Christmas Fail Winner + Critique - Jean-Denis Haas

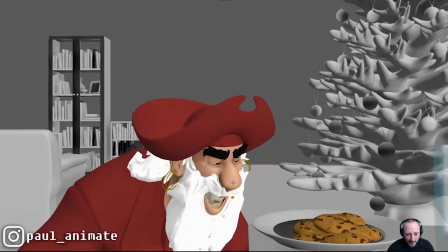[37:30]
For the middle.
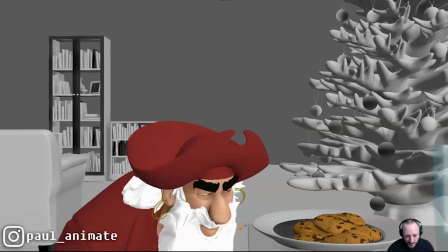[37:33]
Kind of. It's very dirty. But look at this. There's a slight feel of. Again, I'm further to the right just for silhouette.
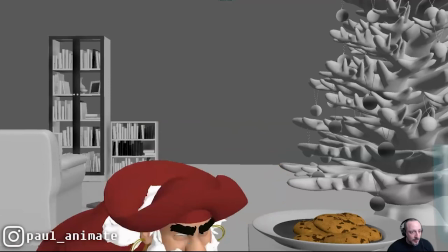[37:40]
But it feels like this is what's happening as opposed to potentially this. So watch out your spacing.
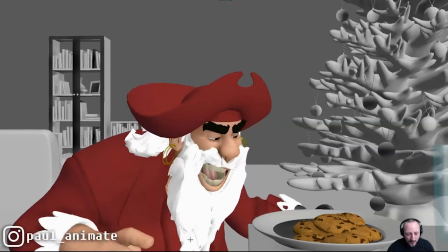[37:46]
Turn this off. Feels like we're hitting that imaginary wall, boom, and go straight up.
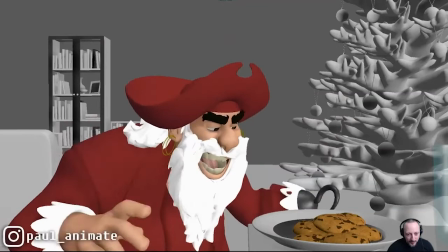[37:51]
So I think we can work a bit more on that arc and the playfulness of it.
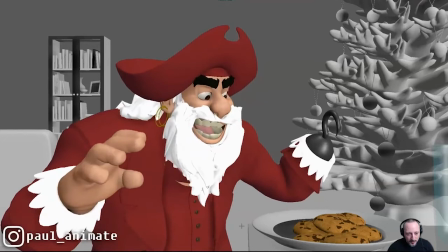[37:58]
I do love this. It's great. It's also nicely played in front of the red. Again, the silhouette. You can't always have an out-of-the-body silhouette, if that makes sense, right?
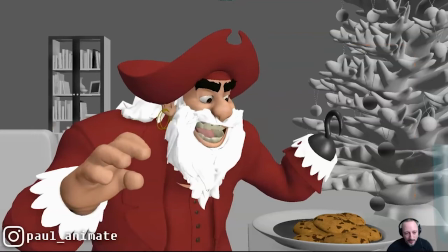[38:11]
So you have a silhouette in terms of negative space here. Sometimes you don't have room, but I think you're playing this really nicely in terms of color.
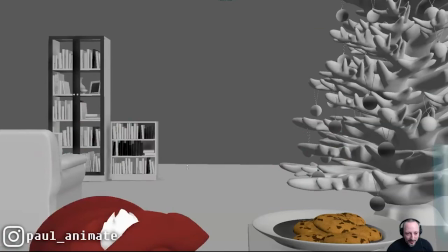[38:18]
So there's a nice color silhouette there. I like that.
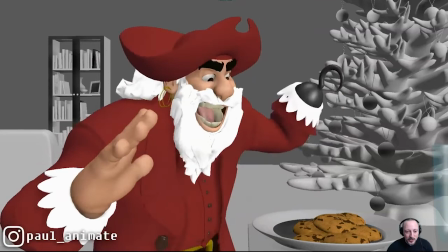[38:23]
I like your widening of eyes. Everything goes into this. I think this is great.
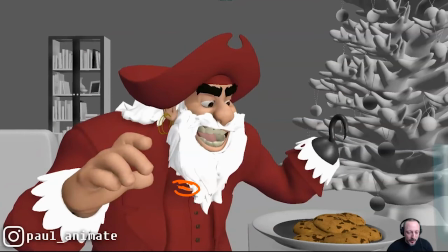[38:27]
This is a great moment of anticipation into this super picky.
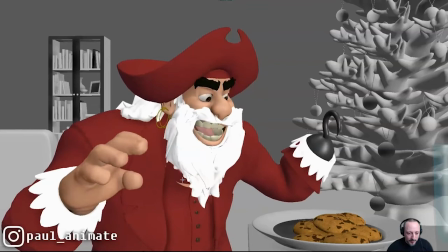[38:32]
You would probably put in geometry and however you want to constrain it or wrap deform to
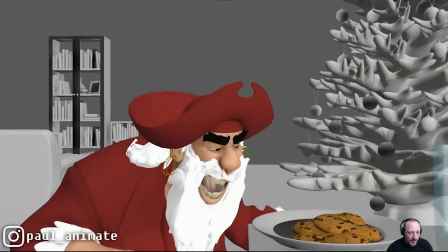[38:39]
make this, you know, the color of the suit. So we don't have intersections there. And then there was a pop in your hair at the end there, right there.
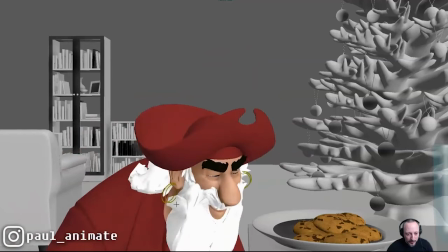[38:49]
Boop. This is, again, very picky, polished stuff. And I know it's just always tricky when you don't have time.
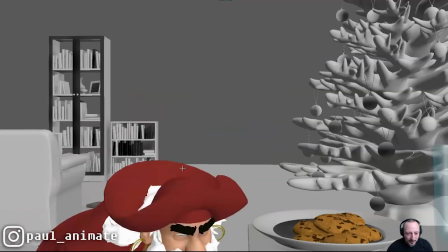[38:57]
Would also be fun to animate these guys a little bit. But by them, I mean the earrings.
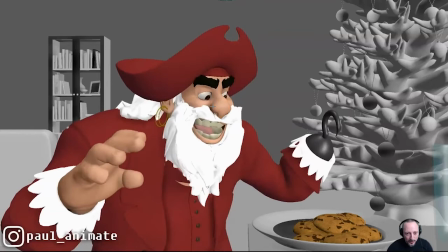[39:04]
Super picky. But I think as a moment, it works really well. And again, you might want to cheat potentially the shape of the nose or the orientation of the head to be more like this. See how we see the pupils nicely?
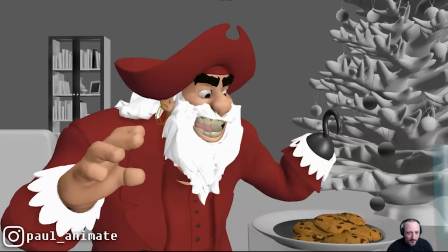[39:19]
And here we're getting to a point of it's a bit too cut off. And I wish we could tweak that.
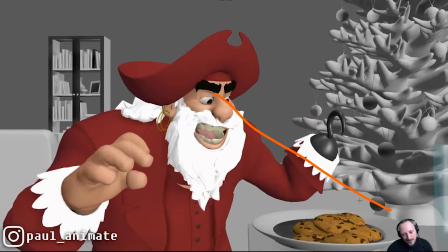[39:24]
So either you move. I mean, he's looking slightly over here. You know what I mean? You might have to also adjust this where you're rotating Y more looking here. Maybe even lower with the head.
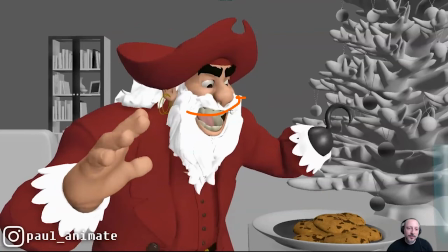[39:37]
But that will give us always a nice view of the pupil, even by moving away from it for the dissipation. I think that could still work. Love that. Turns into a pizza slice, but I love this.
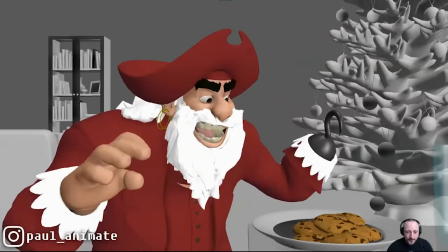[39:51]
It's great.
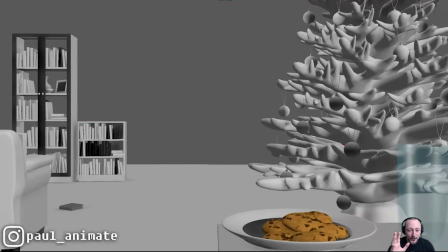[39:55]
Again, if you have time, right? Let's pretend you're insane and you're going back into the shot and changing all the things that I mentioned.
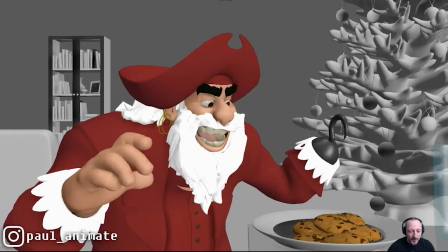[40:02]
Even if you keep what you have, but taking some frames out to make this the same timing, faster and even faster through here,
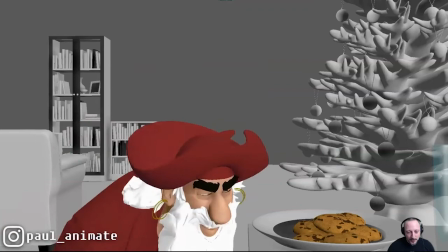[40:11]
Those stolen frames could be put here. Where I feel like, watch this.
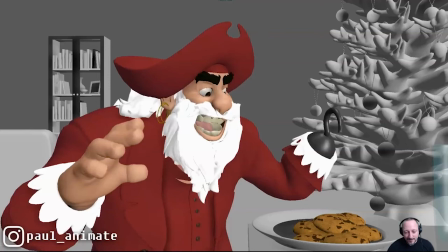[40:17]
What if you have this? And in a moment of, just maybe 2-3 frames of almost no movement.
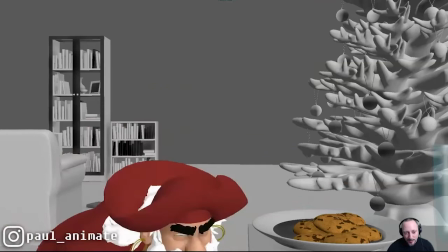[40:25]
For that, it feels like, again, it feels like it's there's always something moving. And I think we could potentially cheat that moment a bit more.
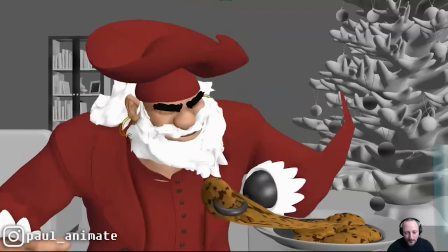[40:33]
Of a pause for effect.
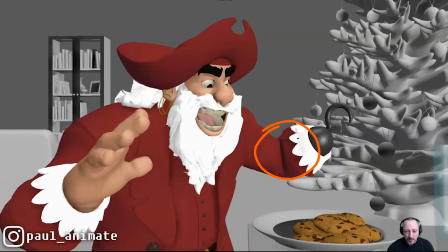[40:41]
I wonder, this is extremely picky, if I would reduce this smear and not go as high.
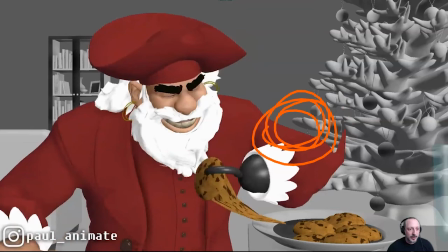[40:46]
Just because the red visually, my eyes, I see a lot of red here, right?
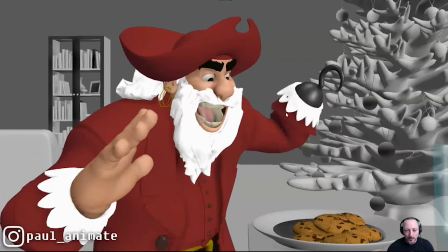[40:51]
If I'm gonna, let's go really dirty and crazy. So where is my, there you go.
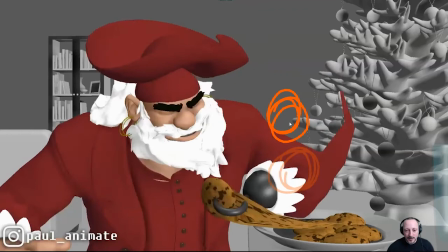[40:57]
So you have your arm here. I see stuff here.
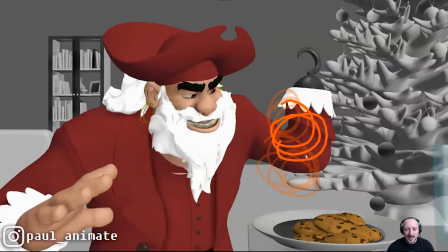[41:02]
I see stuff here. I see stuff here. And then down here. Why am I saying this? It just feels like as we're watching this, again, upon first viewing, I didn't catch this,
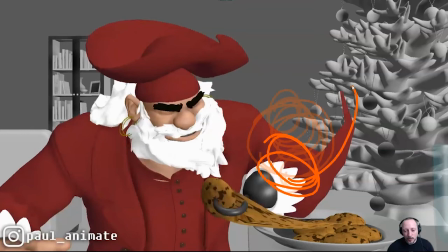[41:12]
but, and I don't know if it's not wrong per se, but I feel a lot of the red is here, and this is almost a bit too long. I don't mind a smear frame, but maybe it's just a bit more like this, like the tip is maybe here, and doesn't go higher.
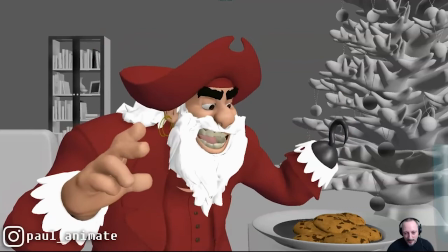[41:29]
If you watch this now, this is me pushing the wrong buttons, I'm changing the onion skinning.
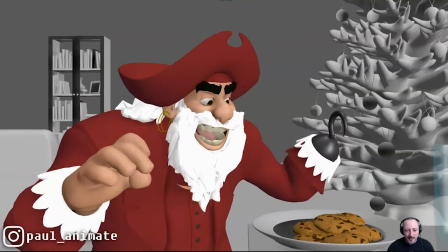[41:35]
So if we watch this,
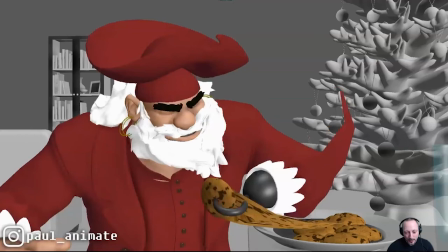[41:38]
once you see this, I feel like I'm really seeing that shape.
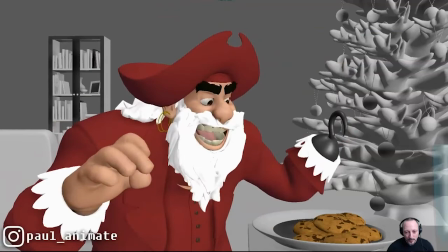[41:45]
And I wonder if it's a bit lower, it will be a bit cleaner in terms of smear.
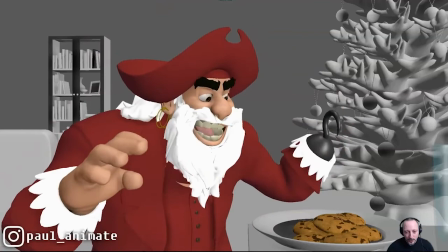[41:51]
That's super peaky and it could be totally wrong. I do love the cookie dough.
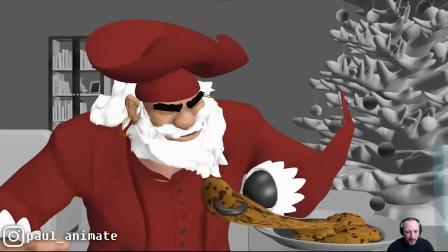[41:58]
That's all cute. Then we're here. I love all the change in the beard, the wiggles.
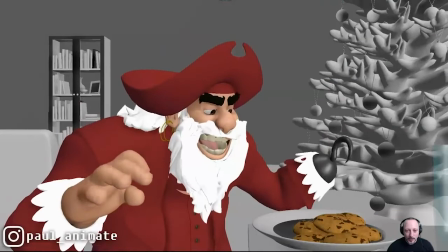[42:05]
Now, how far do you go? I mean, you do bring the cookie closer.
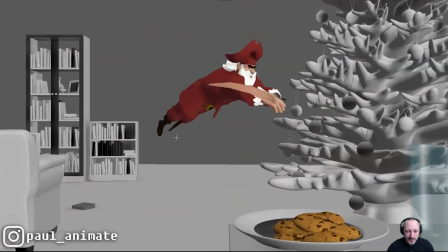[42:12]
It would be interesting to explore. Let me backtrack again. This, remember when I said, maybe do this and not flatten out so quickly?
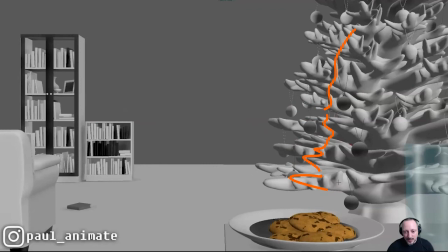[42:23]
By doing that, you're going to cover the roll more. And I said, maybe just shorten the tree, move the whole tree over even potentially, right?
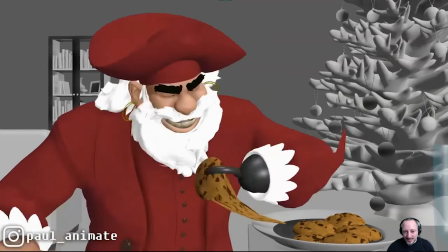[42:32]
So that this base is here. You have many options of making this a bit more, you know, whatever here.
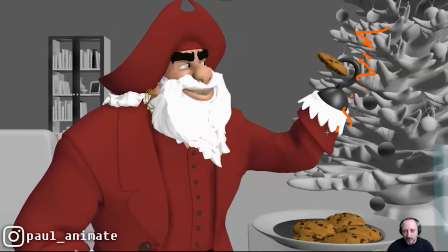[42:38]
What that would do at the end is that if this tree is a bit further here, right, it gives us a nicer silhouette. It's a bit busy here.
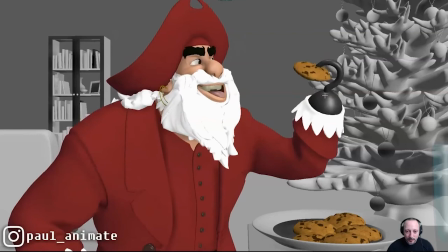[42:48]
You have a lot of color change, or at least, you know, the grays, and it could be cleaner where I feel
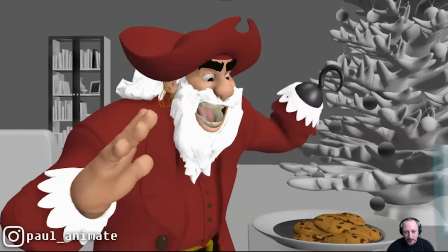[42:56]
like this would be nicer without this down here. If that makes sense, right?
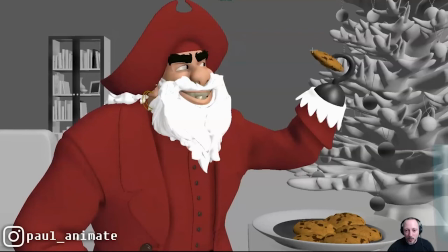[43:01]
As you go, and this would resolve or end up in a moment of a cleaner silhouette.
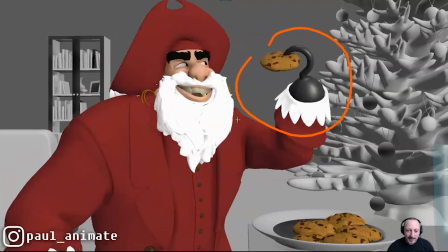[43:08]
Now, does that mean that you can only go maybe this far? That might be too stiff.
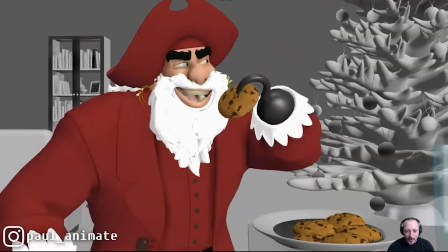[43:14]
Like with that big swing, you might want to go this far. Or maybe split the difference between here and here.
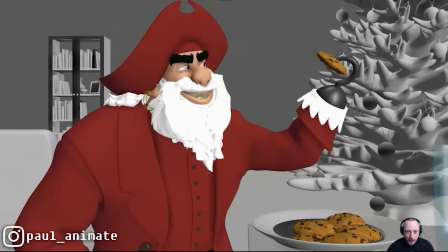[43:20]
It could just be maybe here. And maybe by moving the tree, like I said before, could help you with that.
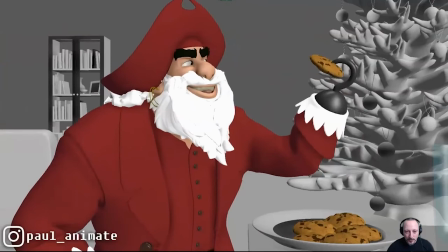[43:26]
But that's one thing. I feel like it's a bit of a bummer. It's a bit busy. But this is all cool.
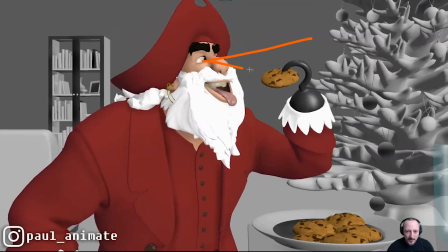[43:34]
I like the tongue. Watch out. Eye on the prize, really make sure it looks here. But you have a nice lifting of an eyebrow. I would probably go with both a bit stronger. But like this, it's mostly one, it's a bit isolated there. I think it's pretty cool.
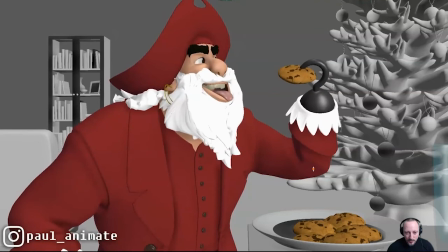[43:52]
But again, I would probably also lift this up a bit more. As you scrub, you can see how it's really just pivoting off of here and that line stays put there. See, as you scrub, maybe it would be nice to do instead of, where's my arm?
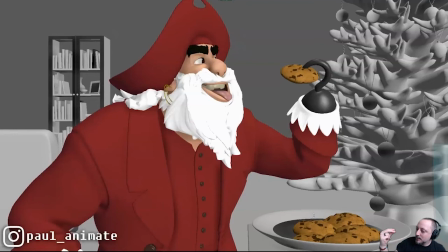[44:08]
Instead of like that, it'd be a little bit of an up, if that makes sense, right?
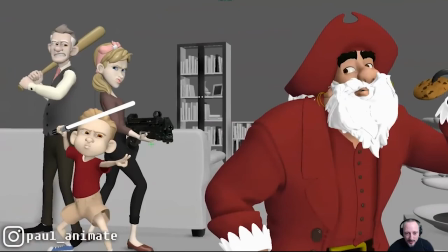[44:13]
So that this line is actually here. But that's all cool. I like that little take there and that look, and then we end there. And this goes back to what
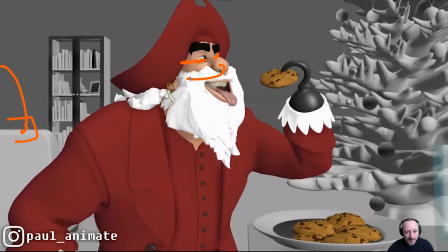[44:25]
I said before. What if the gun barrel comes in and makes him just look over,
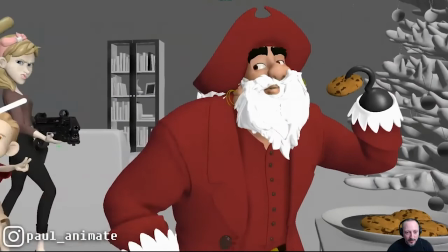[44:30]
maybe just with eyes and a little bit of a head turn, and right when he's done eating, and like I said before,
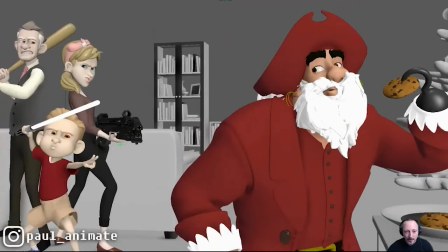[44:35]
and then that motivates the camera to move over. Because right now it's him reacting out of nowhere.
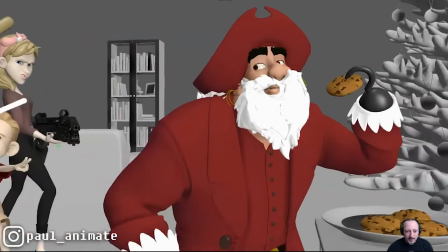[44:44]
You're doing it well by panning over quickly, so we don't go like, what is he doing? It goes straight into the gag.
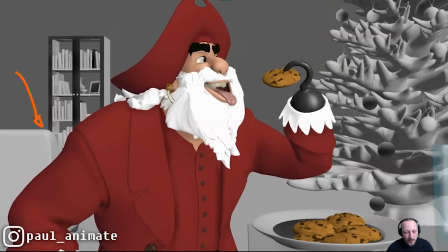[44:49]
But this would be interesting to explore, at least to me, subjectively, of doing this more of an interrupted action by having this come into frame.
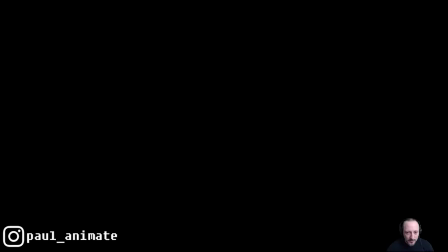[44:58]
We're going, what is this? And then that mimics his face. What is this? And then we reveal.
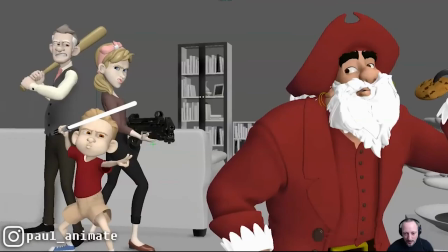[45:03]
And then it's done. Like I said, this could be fun potentially with a 2-frame It's almost like you have a sound effect of ah, like a little higher pitched. You would think him going har, har, har, like a little a deeper voice, like a Santa Claus pirate ho ho ho deeper voice.
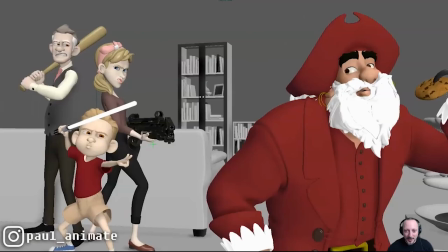[45:22]
Har. And then maybe the fun thing would be of a higher pitch ah before the cut.
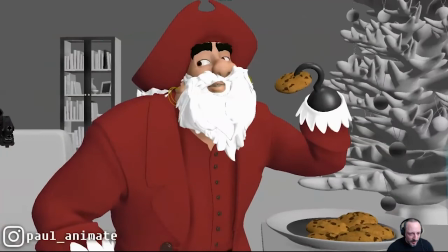[45:27]
Again, slowly adding so much more work. Picky picky note. I don't know what this is.
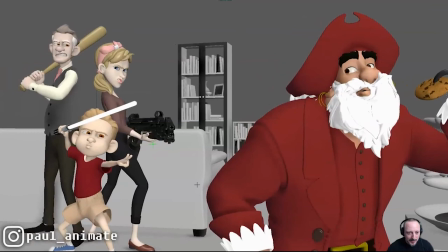[45:32]
This looks like a locator. I don't see any other objects in the scene, so I'm not sure what that is.